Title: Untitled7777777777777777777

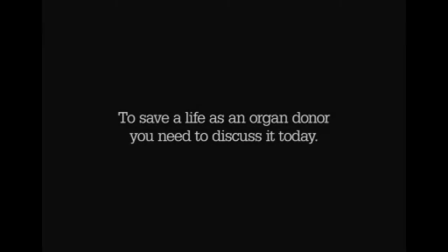One of the different forms of advertising is talking heads.
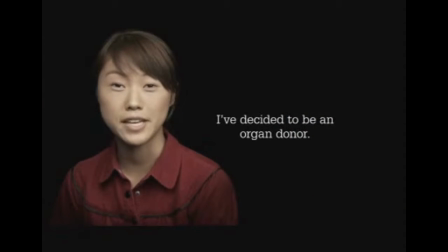Talking heads is where they interview everyday people about a specific product or brand.
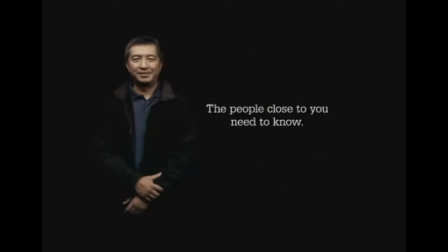These forms of adverts are usually constructed and identifiable by the fact that it usually contains people of different gender,
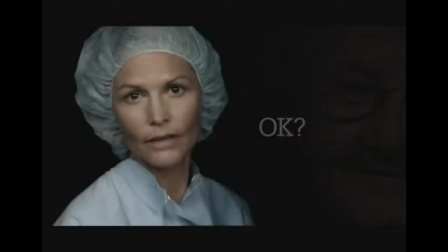race and age talking to the interviewer or a presenter. And it usually consists of medium to close-up shots of everyday people, as you can see by this organ donor advert. These forms of advertising are effective because,
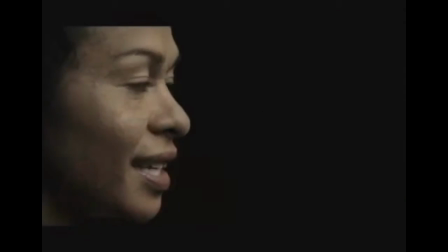since it contains more everyday people like ourselves rather than celebrities, it is more relatable and makes us more willing to do as the advert tells us.
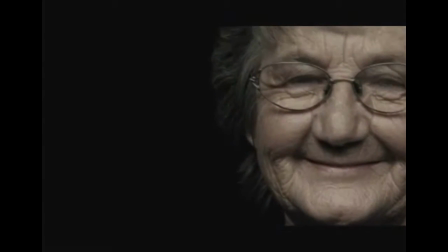For example, in this advert is to donate to the charity, knowing that it could help somebody like ourselves.
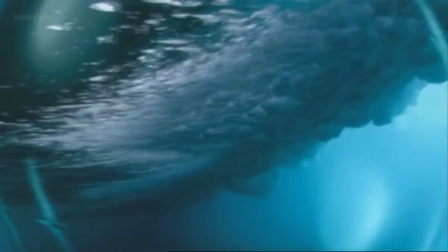Another different form of advertising are documentaries. Documentary is a type of advert where they use images and interviews with people involved
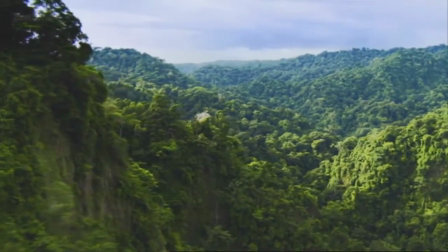in an interesting real-life event to provide factual analysis of a subject.
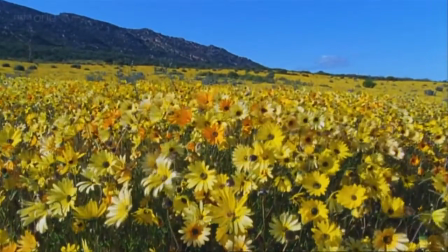This form of advertising is constructed and identifiable by the fact that it consists of camera pans around the presenter or the main people involved in that event.
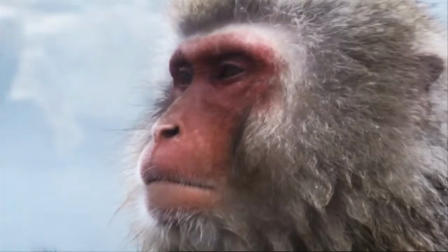Also, big establishing shots are used,
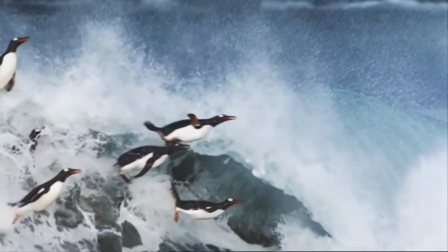set with dramatic music, and the narrator is used,
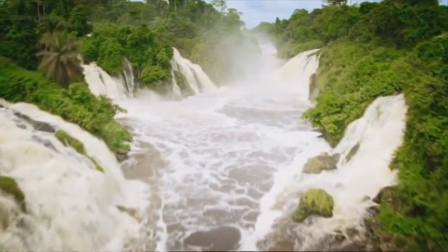which is usually the presenter, to provide you with information about these images.
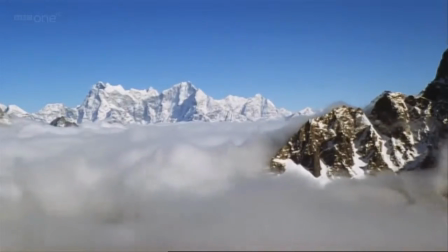This David Attenborough advert for his latest documentary is a good example of this.
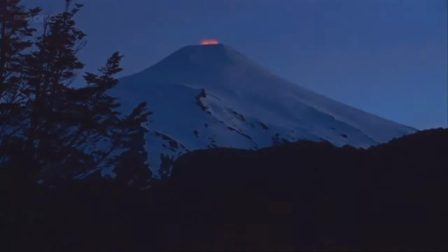These forms of advertising are effective because they usually contain big spectacles of places or
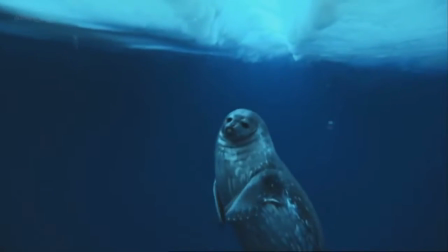people unknown to the regular public to attract your attention successfully,
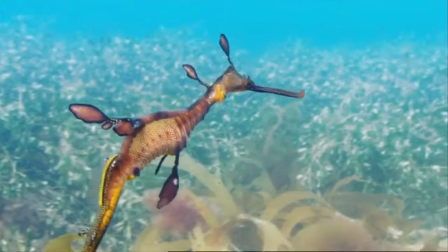as these images and spectacles are usually very rare and more than likely the regular public will not have seen these before.
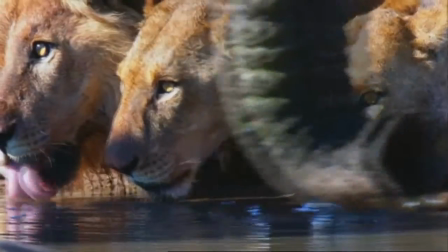Adding to that is the fact that it is factual, so it gives the audience privileged information which makes them feel closer to the world around them.
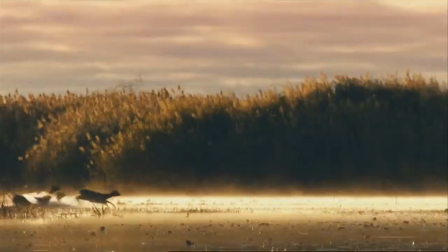I see friends shaking hands.
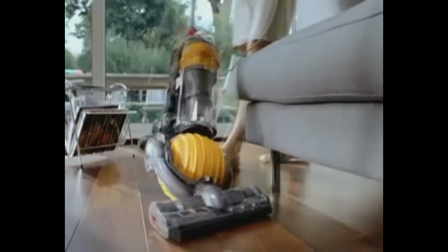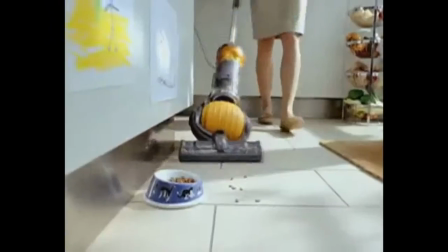Another different form of adverts is realist narrative.
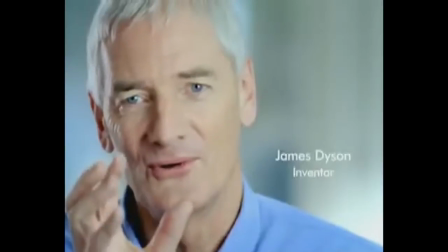Realist narrative is a type of advert where they show a faithful representation of reality,
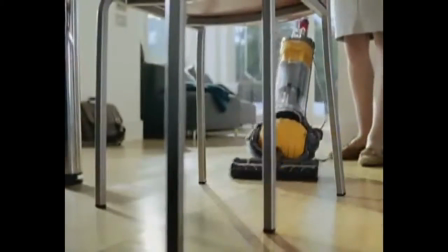usually showing everyday people using everyday items without dramatizing it.
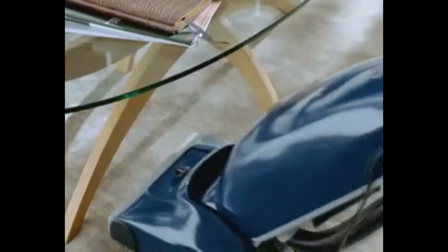This form of advertising are usually constructed and identified by the fact that they use low angle and close-up shots,
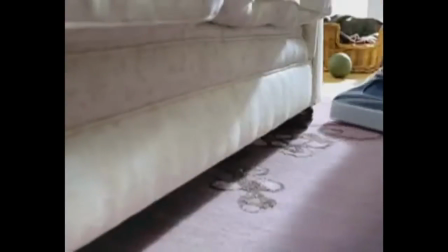which makes the product the center of attention. In this case, as you can see by the Dyson advert.
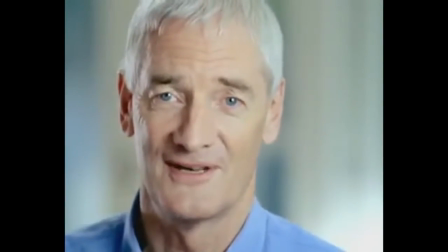These types of adverts are effective because they show somebody using something that is practical and using it in a realistic sense.
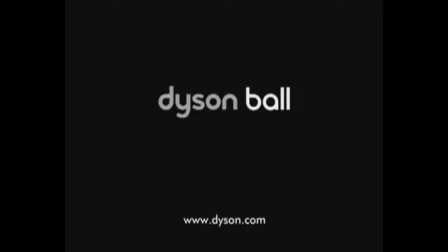And this is attractive to the audience because it allows them to relate to the advert more,
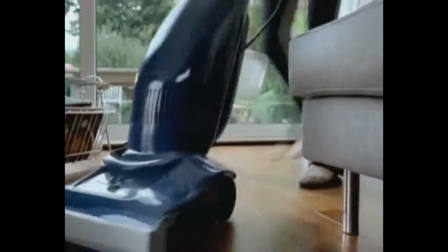as the advert will provide solutions to everyday problems which the target audience will have.
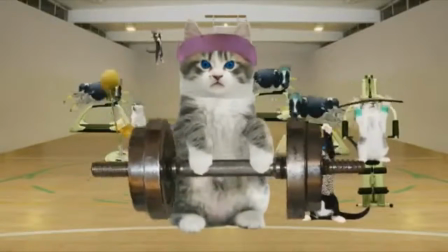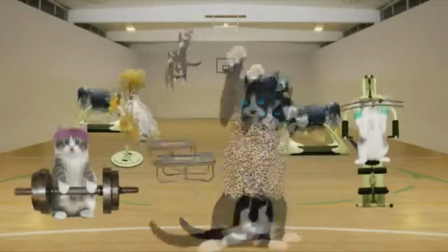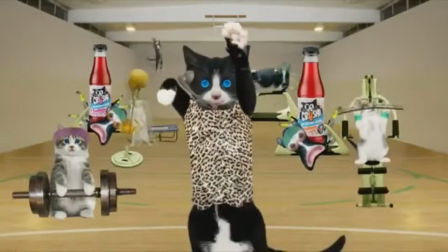Another different form of advertising is animation.
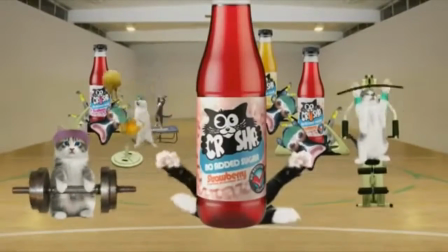Animation is the use of creating and filming an image one frame at a time to create the illusion of seamless movement.
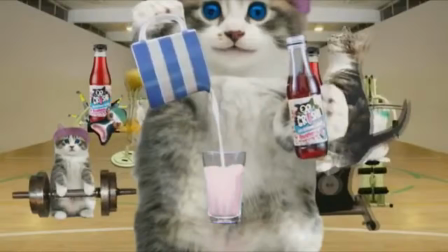This form of advertising is effective because it can capture that cannot be photographed.
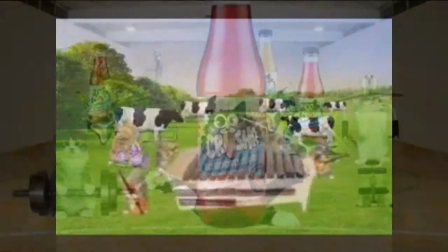Therefore, it has no limit to what somebody can create with animation.
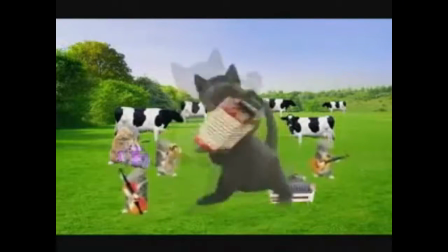Also, the use of animation doesn't have to be faultless,
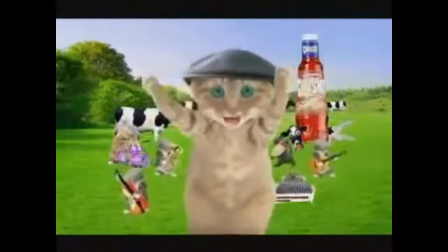as the way it can be animated could be why the audience will remember it.
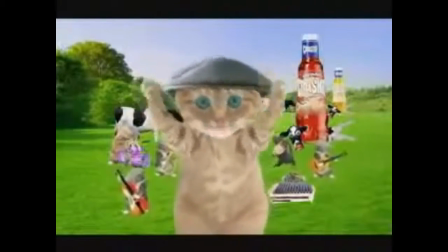For example, this Crusher advert.
Milk keeps me fit and tastes so great.
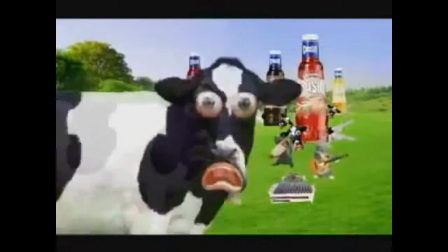I want some Crusher, a glass of Crusher. It's tough enough to make milk shake.